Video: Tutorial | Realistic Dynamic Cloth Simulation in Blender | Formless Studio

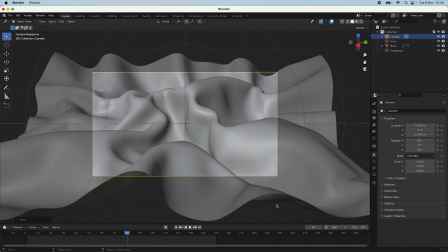497s
So right here, I think it's nice. I will actually move my camera.
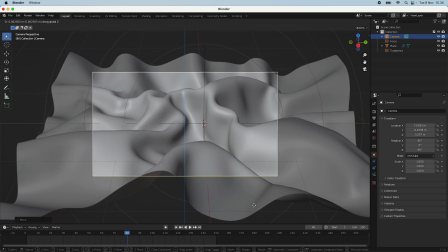502s
You should see what you kind of find out interesting angles and stuff, but it all depends on your specific scene. But I'll just try this one out, maybe up it to 1.5 here, and
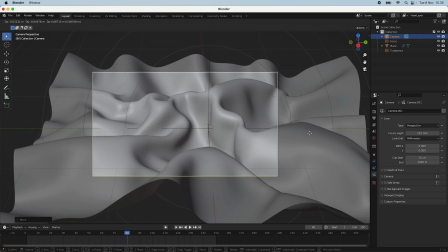518s
just get an interesting angle.
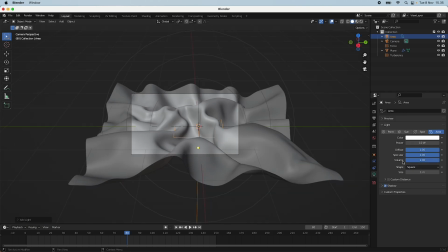522s
So we should really set up some lighting also, and I'll just take a area light, set it to a rectangle, and
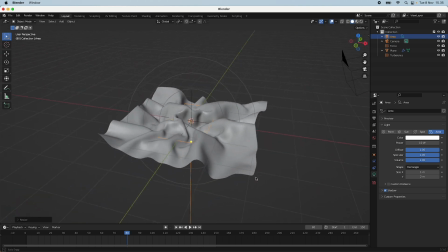530s
do a bit larger one here, and I will take it all the way to the back
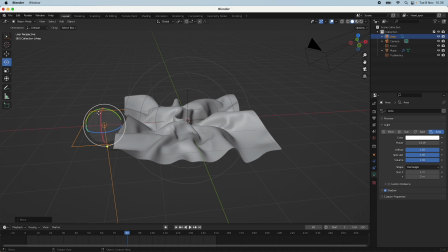539s
and actually point it towards the camera, not all the way, but in the same direction, 90 degrees, minus 90 here.
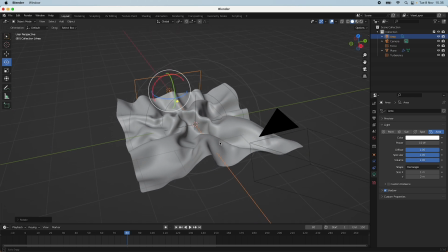550s
So this will actually create a backlight on our cloth, and this is a really cinematic way to light your image, something that you will see in a lot of movies where you have a lot of shadow in the front, and kind of like a depth in the image.
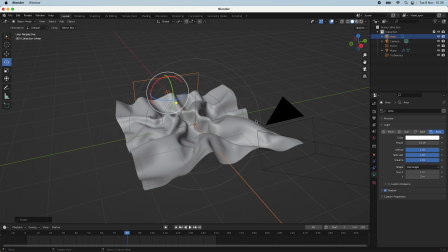567s
So this is something that's, just put a backlight in all of your renders and it will be beautiful.
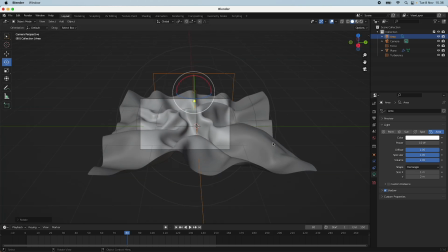573s
But yeah, you know what I mean. I will also take it a bit out to the side. I think that's nice. And I will just turn it inwards here. And I will up the power to 100. So now if we go into the cycles render and go down to the color management,
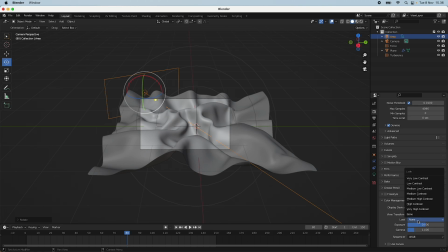592s
I will also set it to high contrast, because more contrast to this sort of image just gives it a bit more, detail, and just make it really, realistic looking. Something that you can also do is you can go into the filmic and you can choose false color,
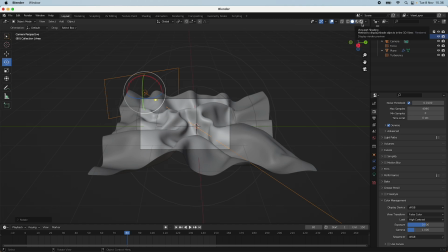612s
and this will really help you set up the light and you know, the temperature and not the temperature, but the amount of highlights and shadow, and what is blown out, and what is not blown out.
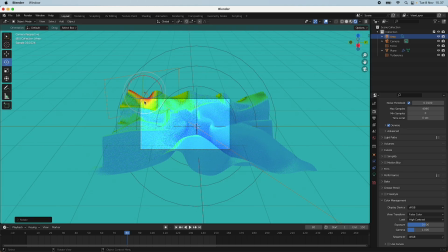629s
So if you go down here, you can see we have this area up here that is really blown out, but there's not a lot of light in here.
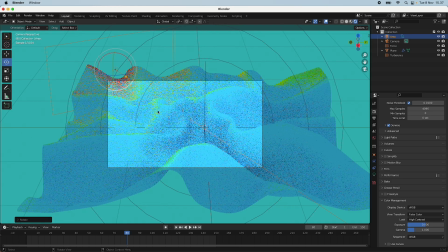636s
So we should fix this because we want to have layers of light. We only see a bit here and bit here, and when we know we need a bit more light up here, I think.
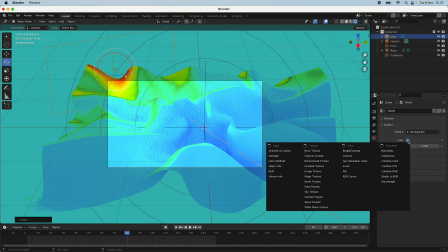648s
So first of all, I want to add an HDMI.
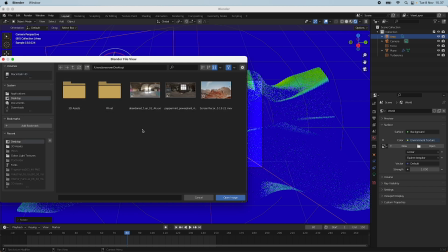651s
I just found one from HDI Haven, but you can use any HDI you think is fine.
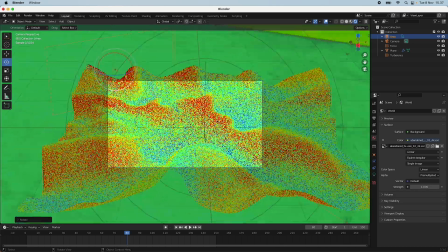660s
And you can see adding this creates a really a lot of light in the scene.
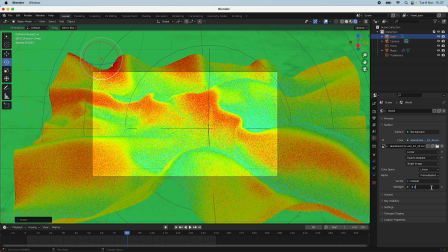664s
And I'll just dial this one back all the way to 0.2.
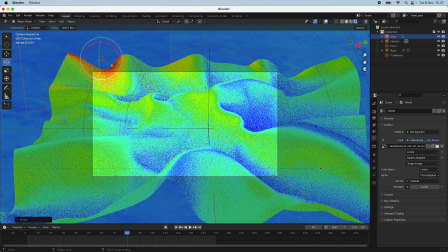669s
And the reason I do this is because I actually don't want it to affect the light that much. I just wanted to,
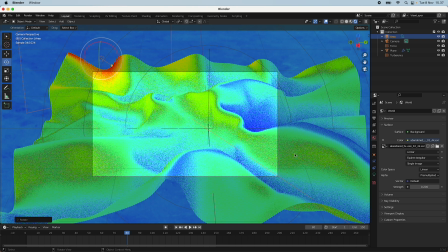676s
give the shadow a bit more detail, and just, add that bit more color realism to this animation.
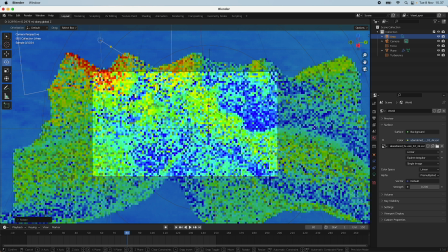685s
But yeah, I will definitely get the light up a bit, and move it in a bit more,
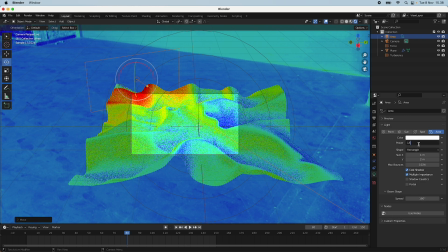693s
just to get a bit more of that spill out in the image. Maybe I can do this, and it's just tweaking around, and you should try for yourself what kind of works.
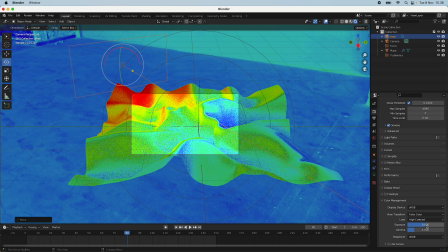708s
And you can also go into the exposure setting and just dial down the exposure.
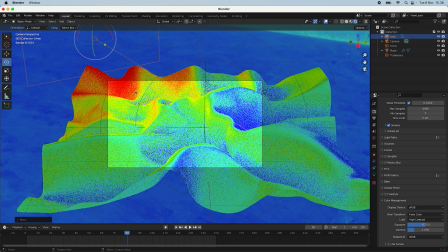715s
This will not change the contrast, but will just take the overall exposure down, so you will still get the contrast, but not that highlighted.
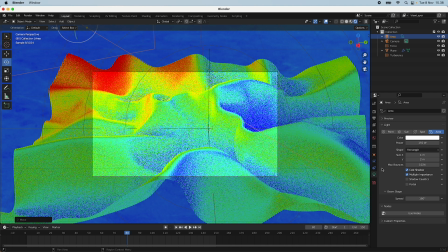724s
But yeah, let's see how this looks. Maybe 125 will be okay here. I know it's a bit blown out, but it should, like in real life, things will be blown out in the brightest parts often.
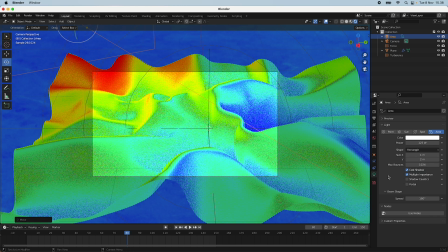738s
So yeah, let's see how this looks.